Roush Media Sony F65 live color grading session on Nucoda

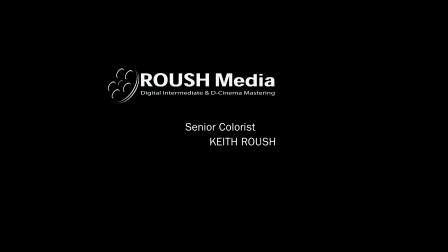0:00 Hello and thank you for watching the demonstration here, our grading demonstration from Roush Media. My name is Keith Roush. I am the senior colorist and I wanted to show you a live real-time demonstration output from our Nakoda grading system.
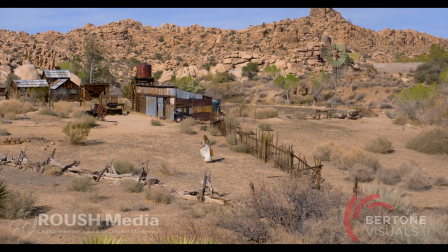0:11 This was a short that we had done for NAB. It showed at NAB and you probably have seen the little link on YouTube and I just want to show you a little bit of how it's done.
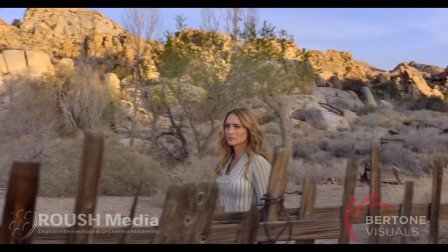0:20 So this is behind the scenes. This was shot on the f65 which is a 16-bit linear image sensor camera that
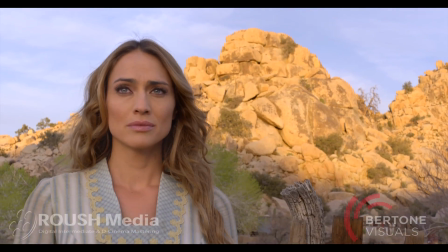0:27 records into an MXF file that will allow us to then pull out like open EXR files.
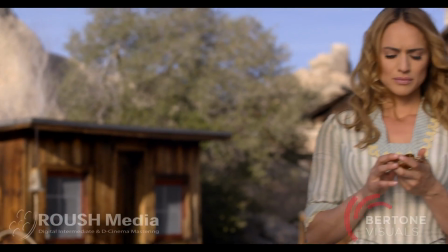0:34 It could be ACES compatible or a more traditional log workflow gets you what they call a S-log, S-log2 and S-gamut.
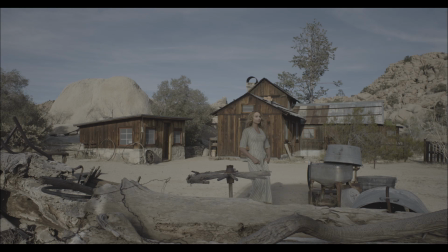0:42 That's what this image is hearing. We have an S-log2, S-gamut image on the screen showing you what comes straight out of the camera.
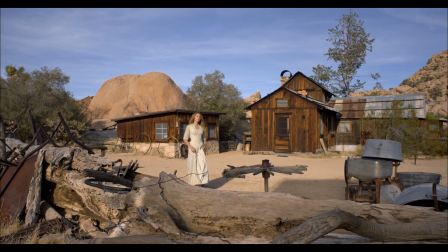0:49 So now we have the LUT that we created here,
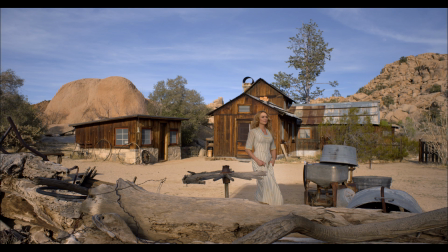0:53 which takes us from the S-Log into our digital cinema space, which in this case is P3. I'm grading in a theater. And I'm going to show you a little bit of how this is done. This is what the shot looks like.
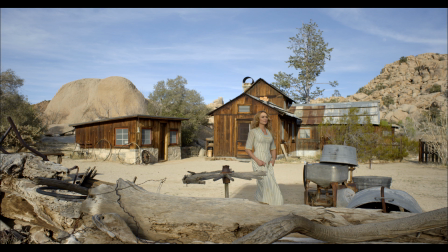1:05 And I'm going to go ahead and deconstruct it for you. Let's take all of the grades off here. Once again, S-Log. Now this is S-Log conversion to P3 without any grading.
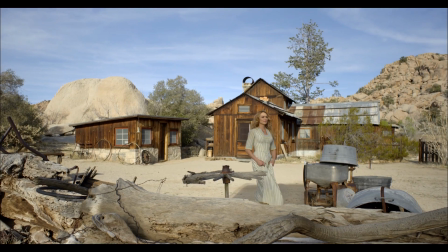1:16 And let's go ahead and first start our first grade. You'll see right away that we need to take this down in brightness the exposure is a little bit warm, or a little bit hot,
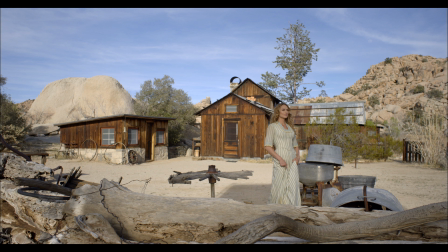1:26 and richness up a little bit. So the first thing I'm going to do is adjust the color temperature slightly, and then go ahead and adjust the grade.
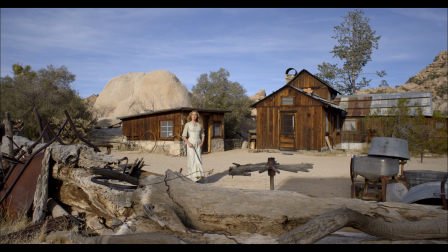1:34 This is our base grade. And that will give us what this looks like here.
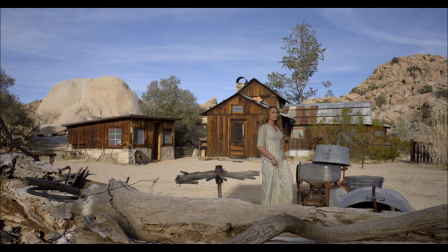1:38 Now you'll notice that this is a 4K output, and it's playing here in real time.
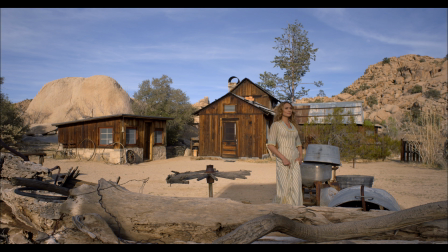1:44 And we have our look, which is warming this up a little bit. And then we're going to go ahead and start doing some work on her.
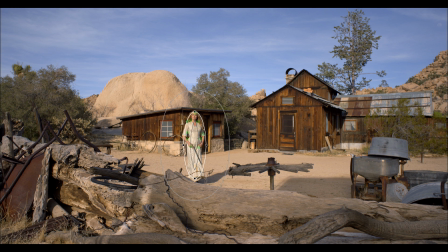1:52 So, first of all, I need to go ahead and put a shape on her and track that shape through the scene,
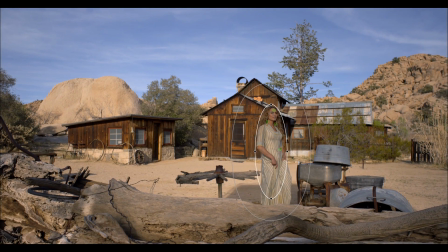2:01 like so, for those track points. And then when you'll see that she's in this dark area here, I'll need to go ahead and lighten her up. And just basically adjust the exposure just on her part of the image. That's what we got there.
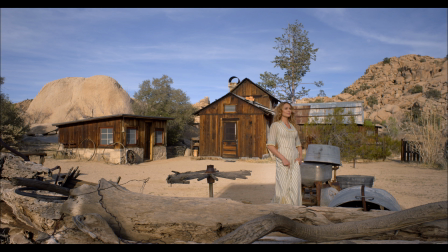2:13 And then we also need to do some adjustment here. Let's go ahead and knock this rock down a little bit. It's a little bit bright back there. I wanted to go and make it nice and rich. So, let's go ahead and pull a shape on that to richen that up.
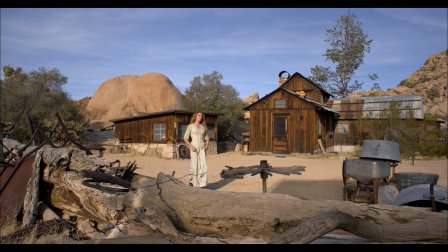2:30 We also have a key with that. And now we have the rock. We have her.
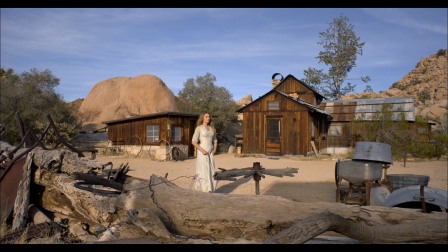2:35 And we have all of our other aspects of things. And that's kind of how we built this shot.
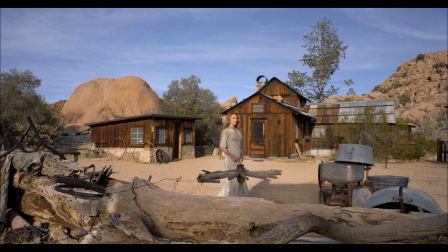2:42 You'll see it's nice, a little bit richer, a bit warmer. You can still see all the detail in the sky. Now, since these are OpenEXR files, they essentially have limitless dynamic range.
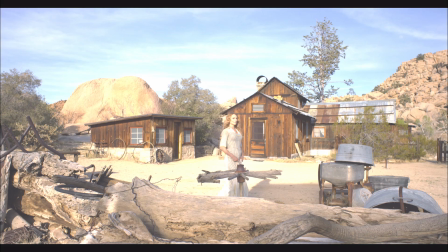2:51 You'll notice right away if I go ahead and adjust this, it's quite bright, everything's going to blow out the sky.
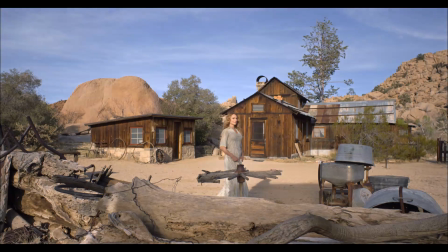2:59 But also the same thing too, I'll be able to adjust and bring those back down and still preserve all the detail that's in the shot.
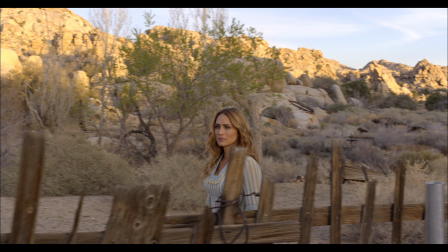3:08 I'm going to take you on to our next shot. She's walking along the fence here.
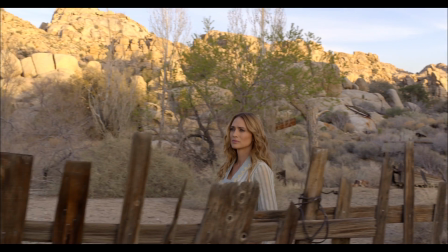3:14 And this is only with our LUT conversion on it.
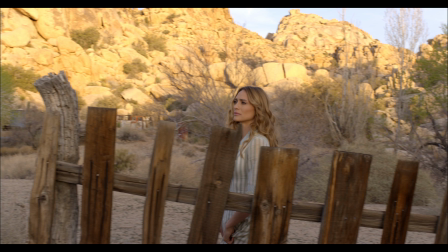3:19 So you'll notice right away that this is a pretty high dynamic range shot.
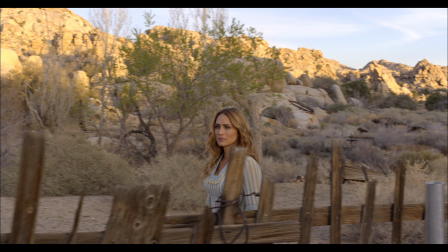3:23 It has a lot of brights in the sky and the clouds. It's really hot, even clipping out right now. And the...
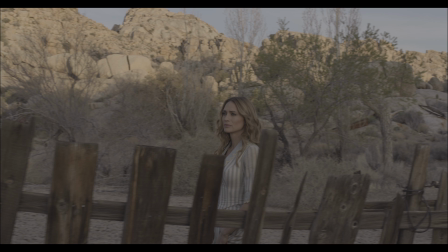3:34 But it's not in the camera, okay, that way. Here is the actual raw image coming from the camera here in S-Log2.
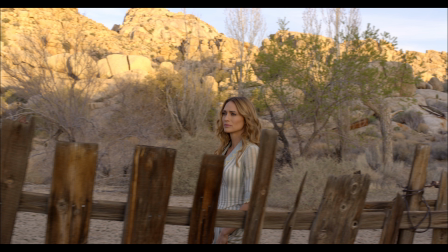3:42 And there is our LUT that we've created for that. And then I go ahead and adjust the first base layer, get some exposure adjustment to lighten her up.
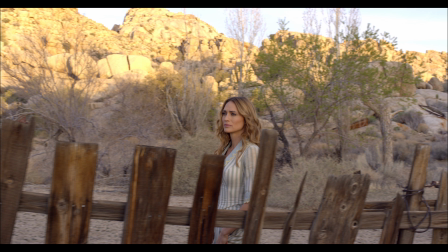3:54 You still notice that the sky here is pretty hot and blown out.
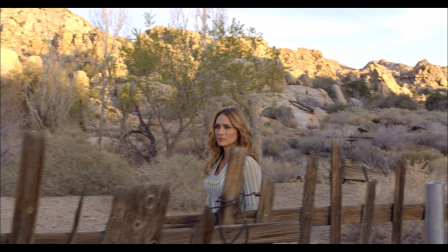3:57 So we're going to go ahead and take essentially a grad in the top half of the sky and pull that back down.